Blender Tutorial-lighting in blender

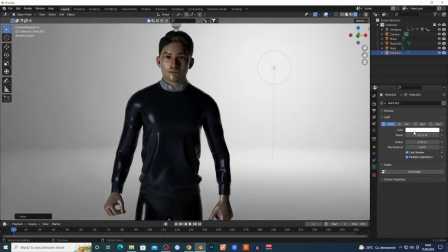249s
So if I'm gonna just change right here the color to the blue,
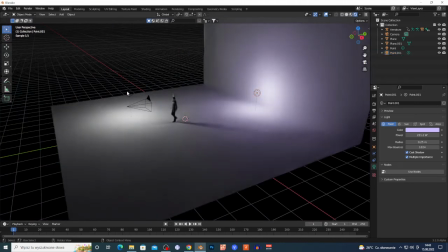254s
I wanna just change the color to this light that it's in front of my model on the 45 degrees to opposite color.
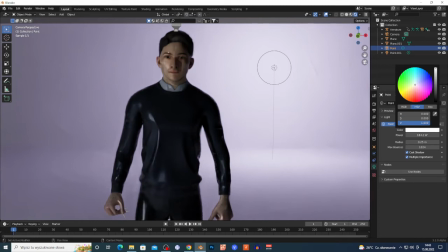263s
So that it's blue, so I'm just gonna change something to orange or whatever, yes, and this gives nice separation from the background, okay, your actress or your 3D model from the background, because it's not very blend,
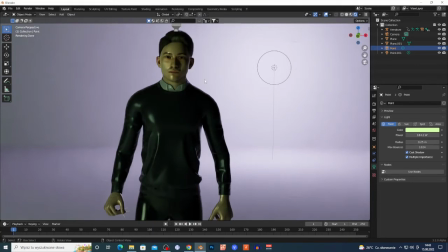280s
if that makes sense. And another stuff that you are looking for, basically add some source to this fucking light, because it's very amateur, like you just placing the light and where it's coming from, this fucking light, you want to add some lamp right here.
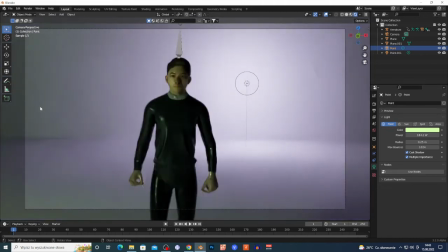296s
Maybe I can add some lamp and maybe you want to add some
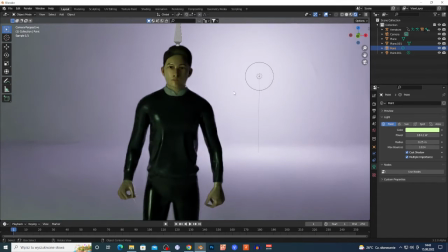301s
fireplace behind your actress or whatever, or maybe in front of right here some kind of lamp. I must show basically the source of this light too, that has this kind of
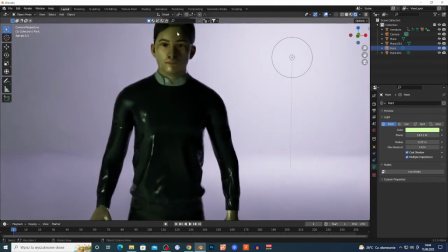312s
very, how to say, yellow or orange look, yes, to this. So always remember to show the source of the light, okay? So I don't know, maybe I can add some lamp behind.
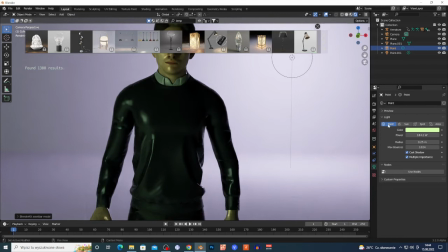325s
This is very simple setup, of course. This is not some kind of 3D environment.
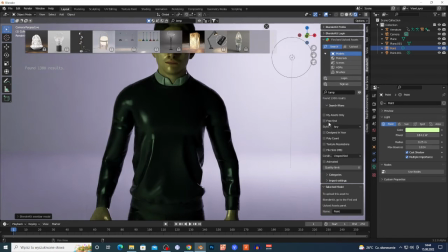330s
This is just two planes, yes? But if I'm gonna just add some lamp, maybe this lamp,
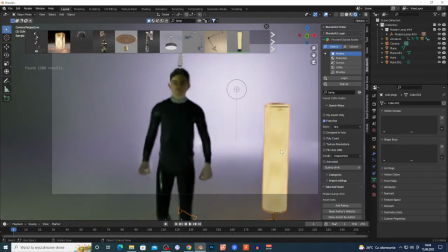339s
and I'm gonna just, this lamp should be good to side, yes, right here, this color, yes.
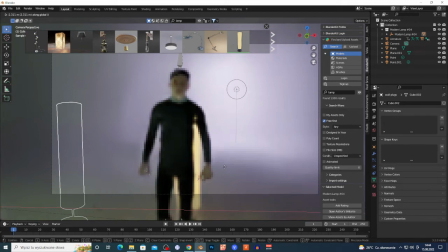347s
Okay, I have this fucking color to this kind of face, but I don't have source right here.
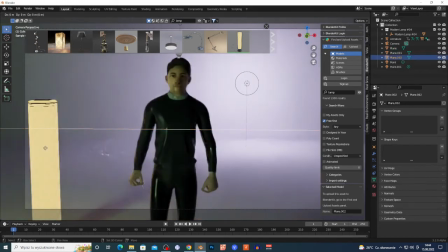354s
So we're gonna add another lamp. Maybe I can duplicate this, why not? And GY, no, I cannot duplicate this. Wait, yes, I'm gonna add some stupid lamp right here, maybe this. So always remember to add sources, okay, to your light if you're gonna lighten up.
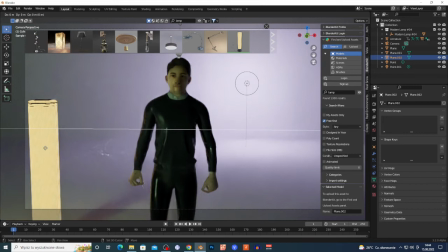371s
Maybe window, it's good, okay, or maybe another stuff.
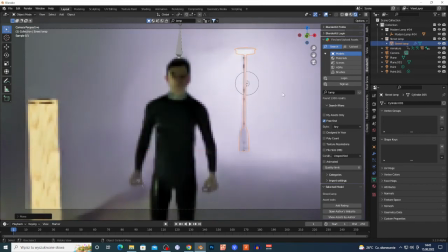376s
And if I'm just placing and change the color on this too to match up the color, give this kind of cinematic look, yes, of course, like using the lighting. I have shadows on my fucking model. I separate my model.
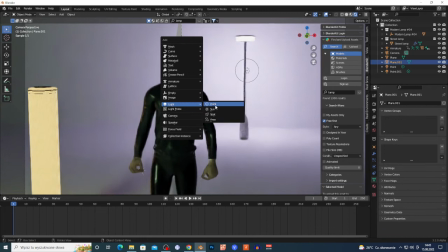390s
Of course, you can use the light, Shift A, add light, yes, point light, and GZ, and I'm just adding above my model.
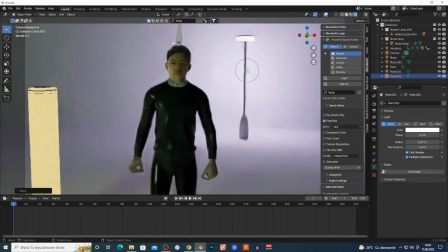399s
This separates, basically create this kind of very light and stuff right here on the head, yes. So that's good too, but basically you want to separate your model from the fucking background, yes.
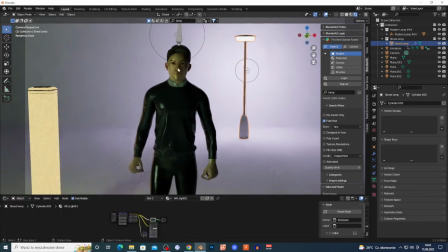415s
And you want to add some shadows to your fucking 3D model or to your actress, yes. And I'm sorry, this color doesn't match up basically. Maybe I'm gonna right here change this to this fucking blue ammunition or whatever this color is, yes.
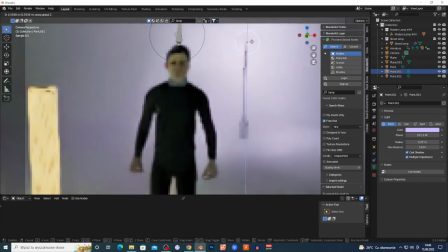434s
Maybe I'm gonna place right here above, right here, yes.
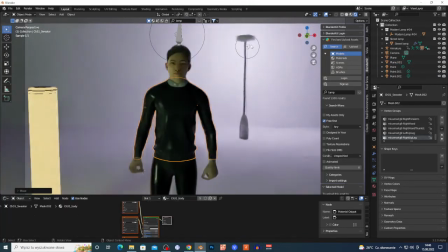439s
So give this kind of, how to say, different kind of contrasty setup, always works.
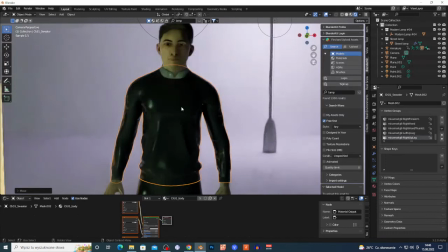447s
And if you're, like I said, model or actress wearing some kind of dark clothes, brighten up the background. If your model have this kind of very white or lighten up clothes, just darken up the background. And always place the source of the light, okay.
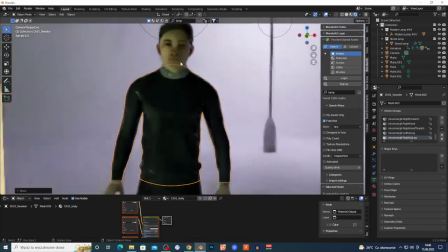465s
Like I said, this is very simple setup, but using the lighting you can basically create some cinematic kind of
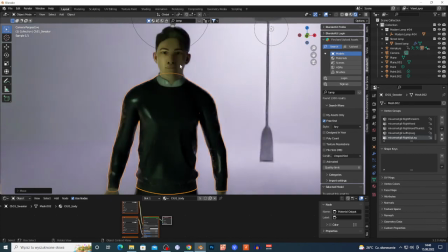475s
shot, yes, to your 3D model, of course, and to your actress too, yes. This give this kind of, as you can see, shadow, and always looking for this triangle on the another cheek. And I can place the camera right here maybe, yes,
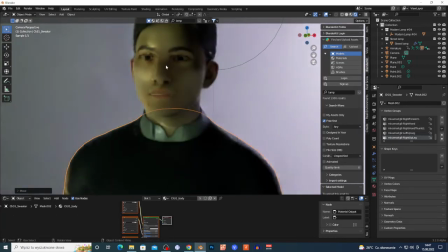492s
and give this kind of shadowy look, and it's very cinematic, okay.